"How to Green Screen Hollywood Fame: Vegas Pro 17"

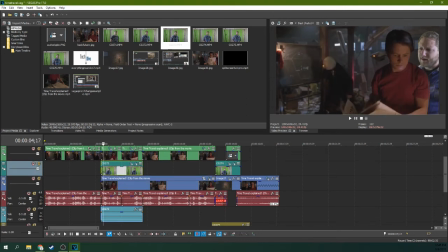4:11 Now once you have that, you'll be in the shot, but you'll notice that you're going to stick out like a sore thumb because you've been shot with different lights, different colors, different cameras, all sorts of things. You're lucky you're even looking the right direction because you weren't there.
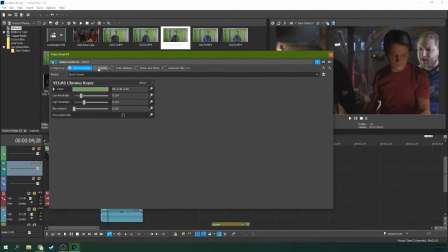4:24 So to fake being there, you can add some effects. I leveled it to where I made myself darker,
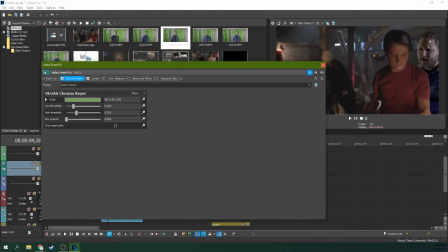4:30 like I was in some sort of a dark room, and to overall flatten the lighting on my face. I color balanced it because I definitely needed it to be more red, but I also added 25% black and white to kind of really help the color grading.
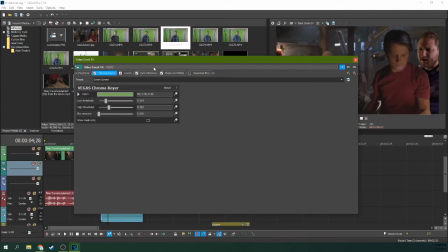4:46 As there's a whole lot of ways to skin this cat, this is just a quick way that I did it. And then I added some Gaussian blur because I'm really too sharp looking to be there on this internet ripped footage I have. I'm shot on a 4K camera.
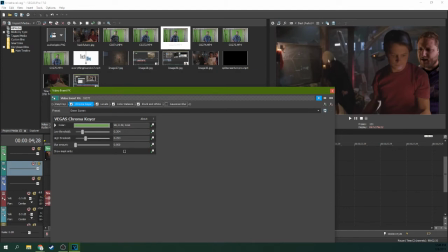5:00 They were shot on a film camera in the 80s, and then that film camera was moved to DVD, then that DVD was ripped on the internet, then I ripped it down from the internet,
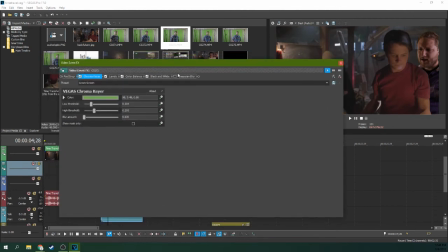5:09 and I'm codecking it again. So this has been abused. I need to actually degrade my footage to kind of match it a little better.
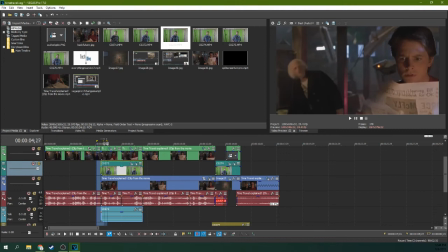5:15 Now I'm in the film itself, and I have made it into the movie. You can see there that the mask isn't perfect. That's because I'm a little lazy. If you want to cut away to yourself at any other point,
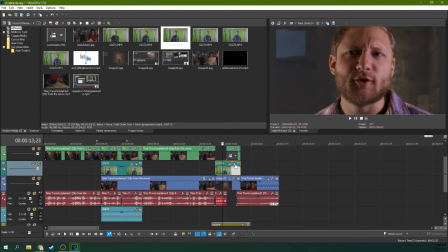5:29 what you'll need to do is also have that same shot on a green screen and green screen it out and do all the same color effects to that shot and everything. That way you'll still look like you're the same person in the same shot here and there. When you do that too, you'll need to grab some sort of a background.
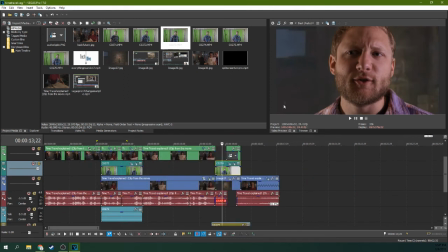5:43 What I did is I grabbed the background from another part of the source shot and then just put a still shot behind it, and so I'm only standing in front of it for a few seconds. What this does is it works to sell the illusion that I'm standing in the same room when I say this, after you've seen me in context in the same room together. And that is how you cut yourself into a Hollywood film.
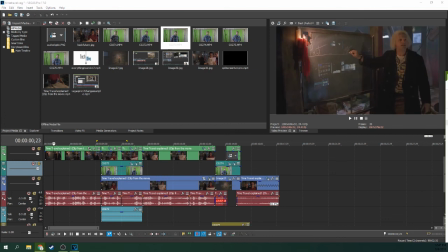6:03 If you want to know more about the green screen, masking, and overlays, and really any of this, subscribe, because that's what we do here on Tech Dive AV Club. Like if this video made you chuckle, and I'll see you next time. This has been Adam with Tech Dive AV Club.